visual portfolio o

As a seminar group, we were tasked with making a short film by interpreting a bare-bones script called A Girl and a Gun, and film the entire film inside a studio. This meant we had to think about set design on a whole new level, as well as using flats, which are the set walls, doors, and windows. The original script had minimal scene description and dialogue, so we had to interpret the script in terms of time era, character motivations, relationships, and locations. In our first production meeting, we boiled the interpretation of the script down to two ideas, and we had to vote for the one we wanted to go with. One idea was to interpret the script in the Western genre,
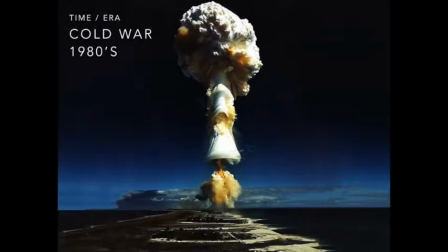and the second idea was a thriller/action genre film set in the Cold War.
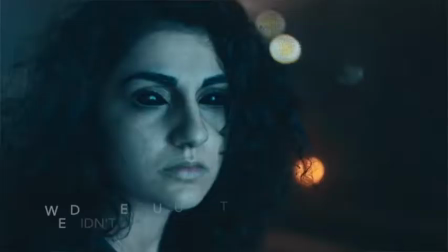The vote was cast, and the Cold War idea, which was the one I voted for because it seemed more realistic, won the majority. The inspiration for this idea was from the TV show The Americans,
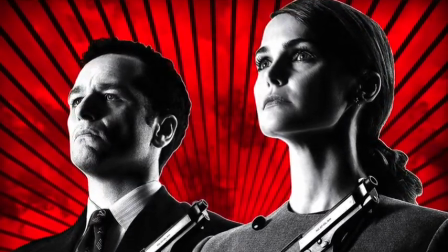and the decision influenced the character's performance and costume in the production. During the script development stages, there was a lot of discussion about where in the body David would be shot and what happened to the bullet. Originally, it was going to be a flesh wound with the bullet going all the way through, but we thought this wasn't severe enough. We then decided it to be a neck wound, but Charlotte wouldn't need to say "let me see" while ripping off his clothes,
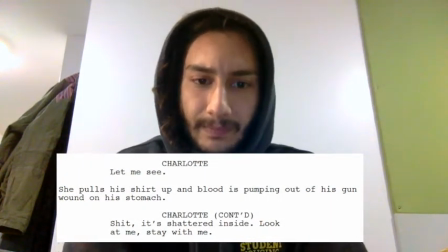so we changed it to a leg wound, with the bullet shattering inside.
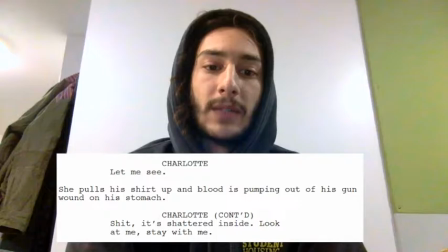However, we then realised this would be difficult to film because she would need to rip off his trousers, so we settled for a stomach wound with the bullet shattering inside.
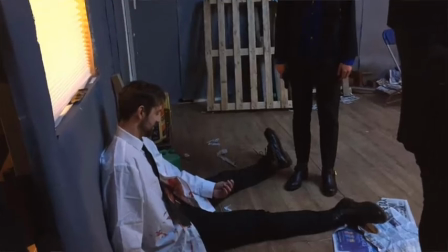This made the production a lot more doable for the actors and makeup artists in the final film. Throughout the development of the script, I made a few small changes to the dialogue. They were minor changes, but made a significant impact on the film.
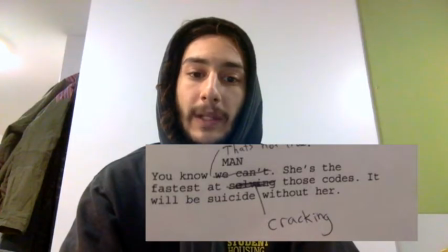I changed the dialogue from solving to cracking, when the man and David are talking about Charlotte being the best at cracking the codes.
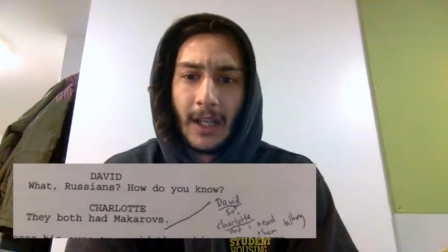The part where Charlotte identifies the Russians by the mere fact they have Makarovs wasn't really cutting it for me,
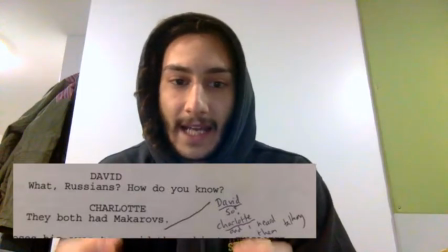so I added in the line, "other than their accents," as anyone could get hold of a Makarov,
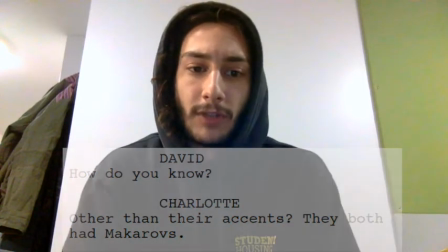not just Russians. Although they seem like small changes, they will avoid the audience asking irrelevant questions that will take them away from the story, so the changes had a positive impact on the film. The bare-bones script was one-dimensional, meaning it had no motivations for characters and it didn't establish any relationships between the characters. We decided that the two main characters, David and Charlotte, are brother and sister. This fact alone gives them enough motivation to want to look out for one another, as well as establishing a level of trust, which makes it worse when that trust is broken.
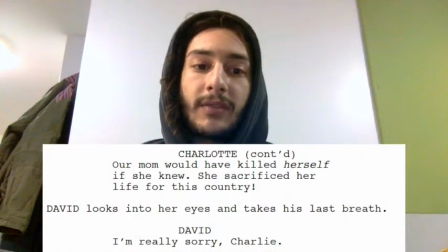It also makes the emotional impact more severe for the audience when David dies in front of his sister. For a short film with a lot going on, the use of exposition was necessary. We used exposition in the dialogue to let the audience know the characters' relationships, but we didn't just want to lay it all out in one go.
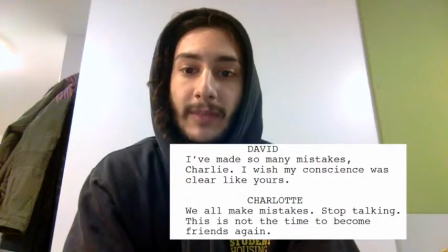So we hinted at it not to reveal all the information straight away, because this keeps the audience engaged. From the dialogue, it's clear that there's a lot of history between the characters, but at this point in the script, the audience don't know the relationship. The mention of the mum finally reveals their relationship, and it's done naturally in dialogue, it doesn't sound forced. We decided very early on to switch the roles of who are now Charlotte and David. Originally it was David who walks away in the end, but we wanted to go against the stereotypes of men being stronger by making the lead a female. Because of this, we needed to show that Charlotte's character was the perfect soldier,
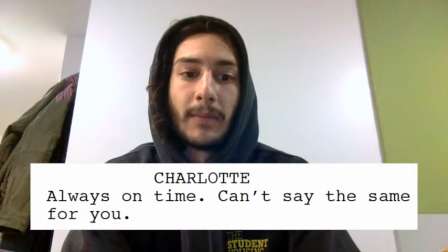someone who is the best at her job, punctual, and follows orders without question.
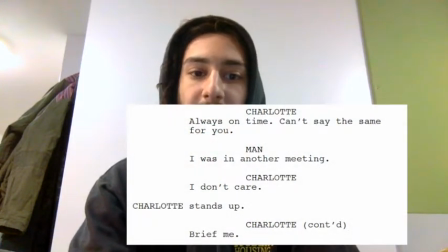This can be seen in the office scene.